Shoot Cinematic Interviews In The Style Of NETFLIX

Today I want to show you guys how to shoot cinematic professional interviews like you would see on HBO or Netflix.
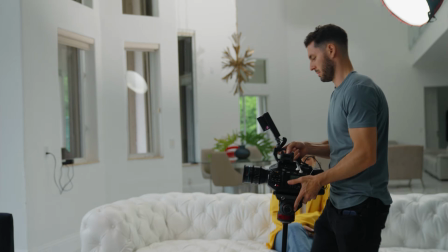[0:05]
And we're going to use this interview that I shot for my docuseries Law of the GOAT. What's going on, guys? Welcome back to the channel. My name is Zarfati, and today we're going to be going over every aspect of this interview that I shot for my documentary.
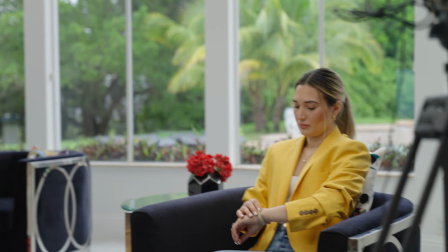[0:17]
We're going to go over the location and what I look for in choosing my interview location, lighting, composition, and even how I organize my interview questions. So the first thing that I do is I grab my camera and I start to frame up different parts of the area to get an idea of what I want my interview location to be. Now, when I'm doing this, there are two things that I'm looking for when I choose my interview location. The first thing that I'm looking for is depth.
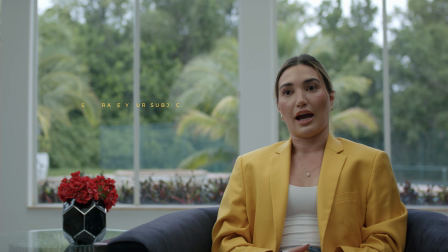[0:41]
I like to create as much depth and separation from the background as possible. And just a quick tip, guys, I highly suggest that you do your best to stay away from shooting something against a wall. The second thing that I'm looking for is a clean background that isn't too distracting from my subject.
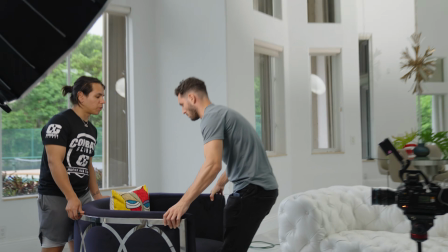[0:56]
Now, that might mean that I might have to move some furniture around or clean up the area to make it look nice or to create some sort of symmetry with the furniture. But the overall idea is that you want your subject to be the main focus of this interview, not distracted by the background.
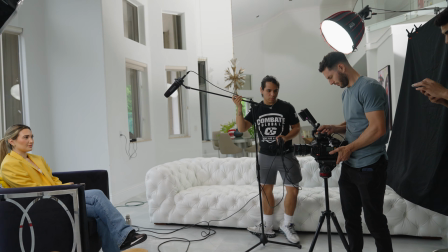[1:10]
Now, once I have my frame set, I set my camera on a tripod and I start to really hone in on the angle of my subject.
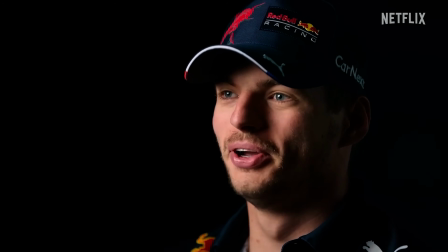[1:16]
The best angle for an interview always depends on the style or mood that you're trying to create.
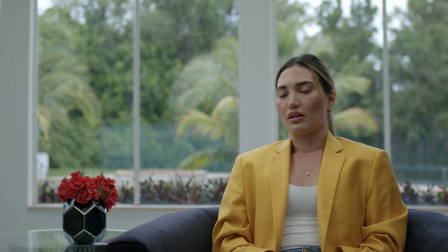[1:21]
Now, in this particular interview, our subject is a lawyer who's also a manager for the fighters that we're following. So for this interview, I wanted to shoot something a little bit more professional for my main camera angle. Typically for this camera angle, I like to shoot with a 24 or a 35 millimeter, and that's because I like to have a wide shot with a good amount of headroom and showcase the location that my character's in. For this shoot, I was using a Sur-Ray 35mm lens with a T2 aperture. And after I locked in my main master shot, it was then time for me to figure out what my second camera angle was gonna be.
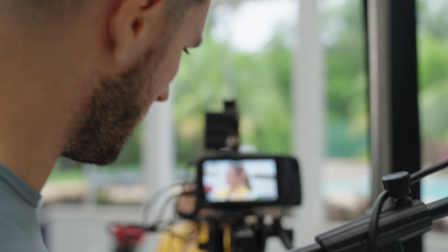[1:51]
One thing that I took into consideration when choosing the second camera angle was that there are moments of this interview that was gonna draw out a lot of emotion from this character. And while we wanted to keep the main angle a little bit more professional, this second angle really needed to capture the emotion and the vulnerability on our subject's face.
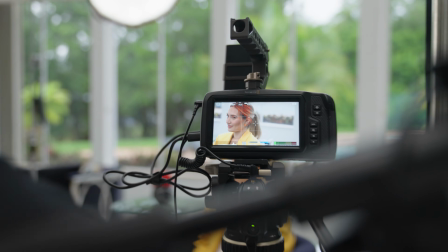[2:08]
And to do this, we angled the camera a little bit higher, and then the composition we chose was to put her in the third of the frame. Now, stylistically, we chose to have the camera angle point down at her because by being a really tight shot and pointed down, it starts to make your character feel a little bit small and like the walls are closing in on them.
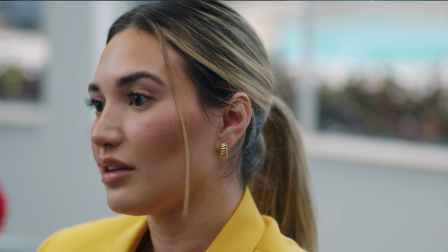[2:25]
And this camera angle that we chose was very intentional to deliver a certain feeling from our interview questions in our film.
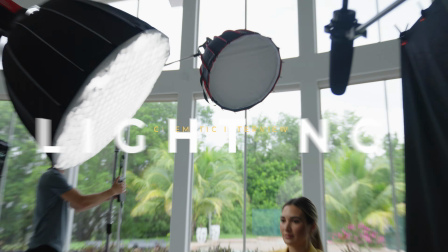[2:31]
After we established both camera angles, it was then to start setting up the lighting for our interview. Now, if you guys want to know more about documentary filmmaking,
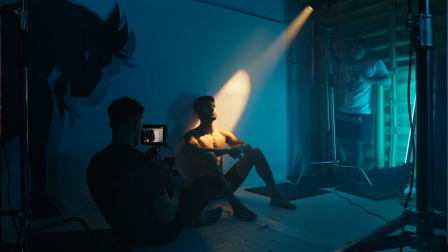[2:38]
my team and I have been putting together a course that walks you through every single step of the filmmaking process, from ideation to final edit, and even taking you all the way through the process of pitching your documentaries to major streaming platforms.
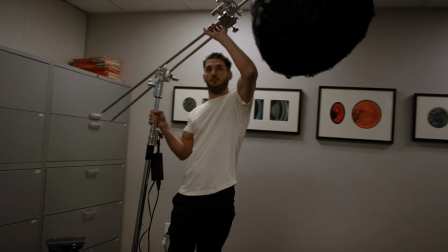[2:51]
So if you guys are interested in that, join the email list. I'll leave a link down below or a link right here.
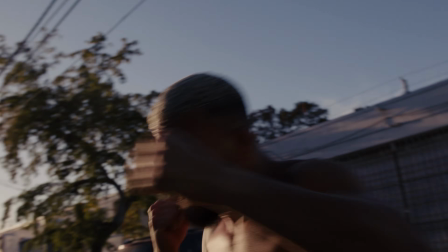[2:56]
You guys check that out and you'll be the first to be notified when this course drops.
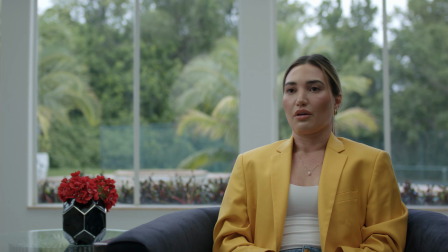[3:02]
My goal for the lighting was to make it feel very natural, like most of the lighting was coming through the windows behind her and wrapping around the entire room. Now, to properly expose for the window light outside, we had to use 6 stops of ND filter.
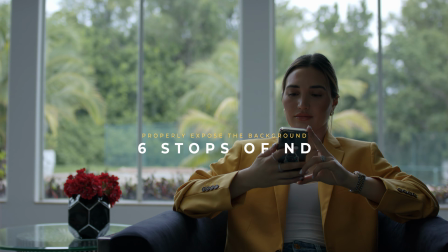[3:14]
And as you guys can tell, with all the lights turned off, our subject is very dark and underexposed. And because it was kind of a gloomy day, the rest of the house was pretty dark as well. The first step to lighting this interview was to figure out where we were gonna place our key light. Like I said before, I wanted the lighting to feel very natural, so what we did was we took our key light and we placed it on the right side of our subject,
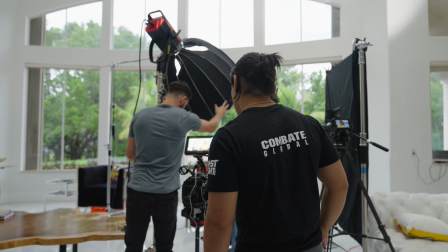[3:32]
trying to mimic that lighting coming in from the back windows. Now, for our key light, we are using a GVM 650B, which is an extremely powerful bicolored light that we set to 5600 Kelvin in an attempt to match the daylight coming in from outside. Now, the reason why I always suggest to filmmakers that they should always have at least one really strong, powerful light like the 650B is because when you're in a situation where you're battling the outside light and the sun and things that you really can't control, you need something very, very powerful to compensate for the ND filter that we put on our camera.